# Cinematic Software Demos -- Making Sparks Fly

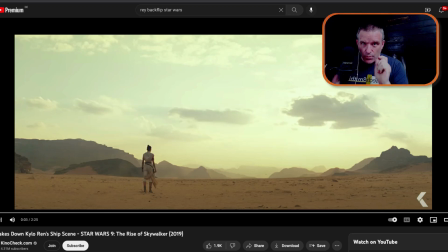0s
Let's talk cinematic software demos. We're going to learn a thing or two from the great J.J. Abrams.
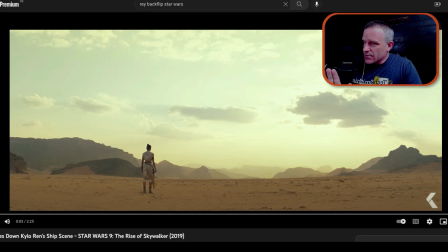5s
In this wonderful scene from Star Wars, we have the main character. Now, our main character in our software demos is usually the cursor.
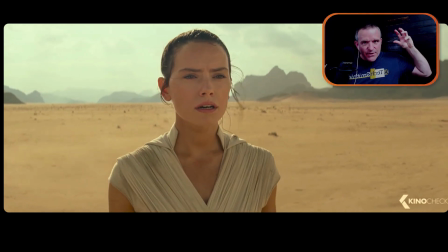13s
There's a reason why J.J. Abrams is pushing in the camera here, why he's going to show that lightsaber here, and it's going to look freaking dramatic.
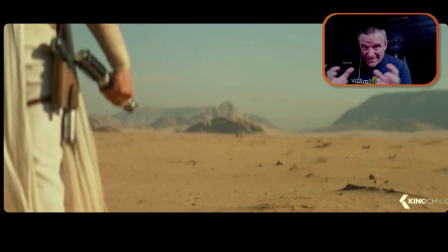21s
This is all supposed to grab attention and intensity in the demo, okay?
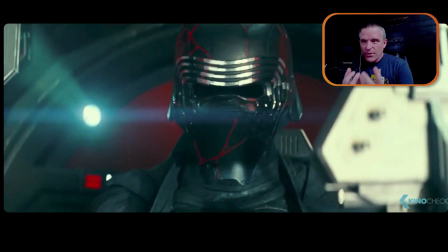28s
We got a little bit of build up to the main scene that's going to be going on here,
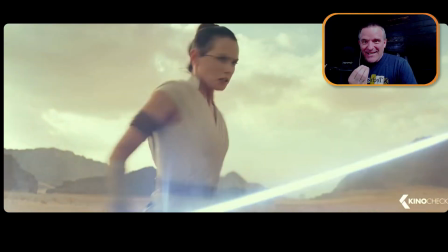33s
and in a moment you're going to see some serious action going on here.
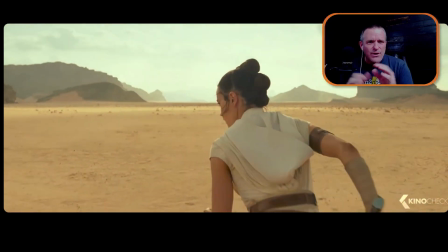38s
Now, we don't get all of this in most software demos because we're really flat to the screen.
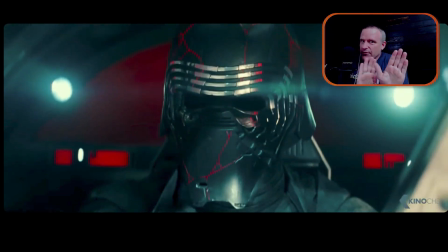43s
We just stay there, and we don't ever change the camera angle. Oh, why would we do that?
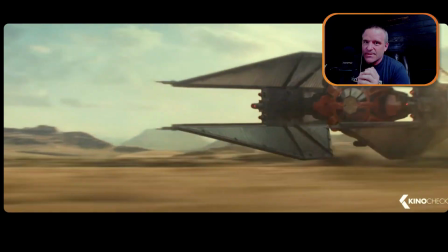47s
And we certainly don't do too many close-ups, and we're not going to make the cursor very big.
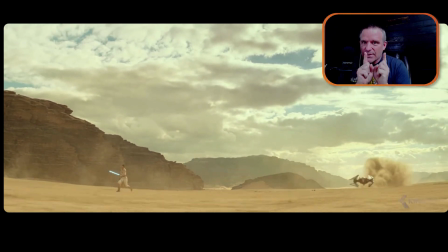52s
But let me show you one thing that everybody can do in a software demo here, and it's going to happen right here.
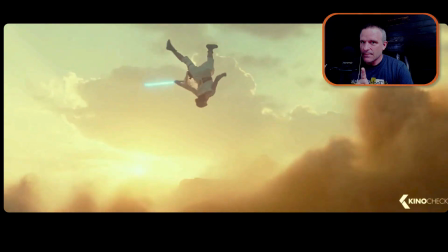61s
And it's the point of contact. This is freaking amazing.
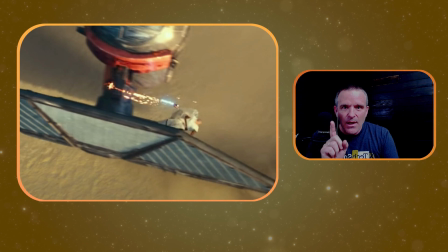67s
What an incredible shot. This. You can make sparks fly. There is a moment of contact when that cursor hits that feature, that button in your screen recording, and it changes something bad into something freaking amazing.
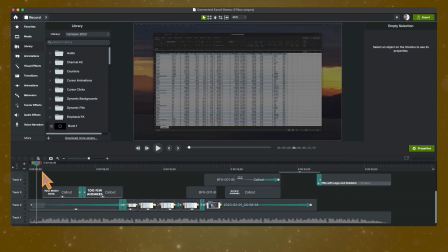83s
In almost any software demo, there's like a before and an after shot. So for example, if I was making a demo of Microsoft Excel, I might say there's too much data,
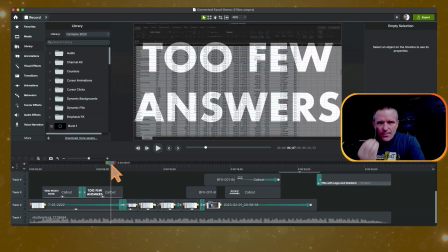92s
there's too few answers, and then some feature comes along to rescue the day, right?
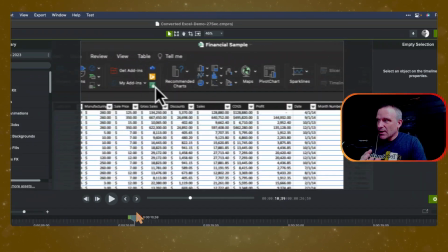96s
And this feature happens to be recommended charts, right?
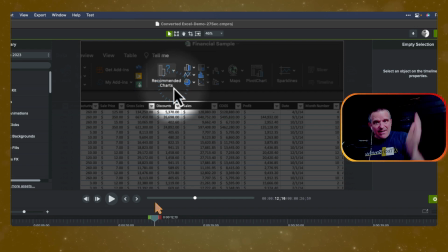101s
And so this is where the lightsaber is hitting the metal here and is making contacts.
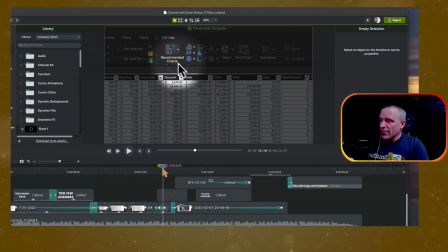106s
So what do I do to accentuate it? Well, one thing I'm doing is I'm zooming in, right? I'm moving with the cursor, I'm zooming in, and then I'm even darkening out the screen, but I'm also making the freaking sparks fly here.
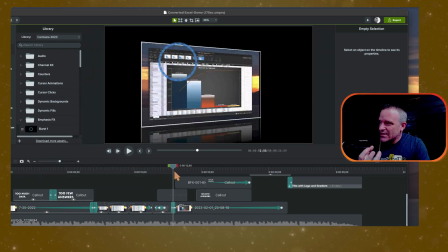120s
And you can do that with Camtasia because you can have these click effects that are now part of the Camtasia 2023 library.
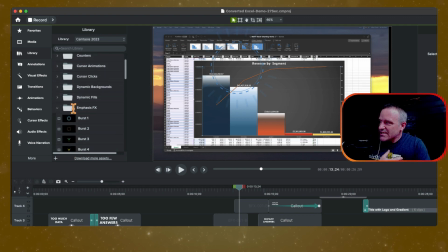127s
It's under emphasis effects, and you drag one of these down.
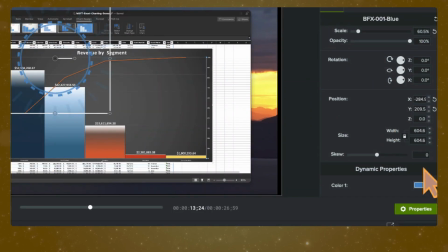132s
You can even customize them so that you can adjust the color associated with it or the opacity.
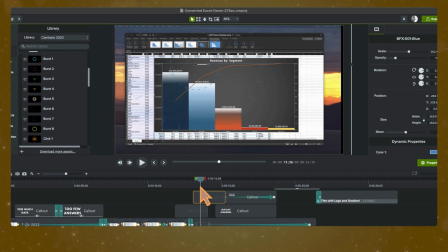137s
I think on this one here, because I was making this one part of the transition, so I got a small one here which is just doing like little bits like this, but then I went over here and I wanted to have this as it goes from just too much data to beautiful charts.
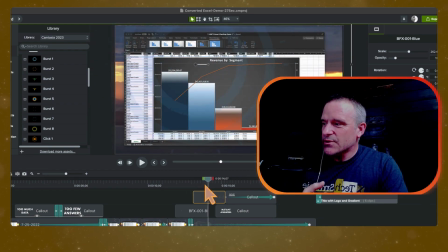151s
I go and I add another one, and this one just sort of keeps enveloping and filling up the screen to say, you know, it's resonating, it's echoing across time. This is how cool this software feature is, right? All of these things can be done with Camtasia. You can make it cinematic, you can make it beautiful, you can do it with Camtasia.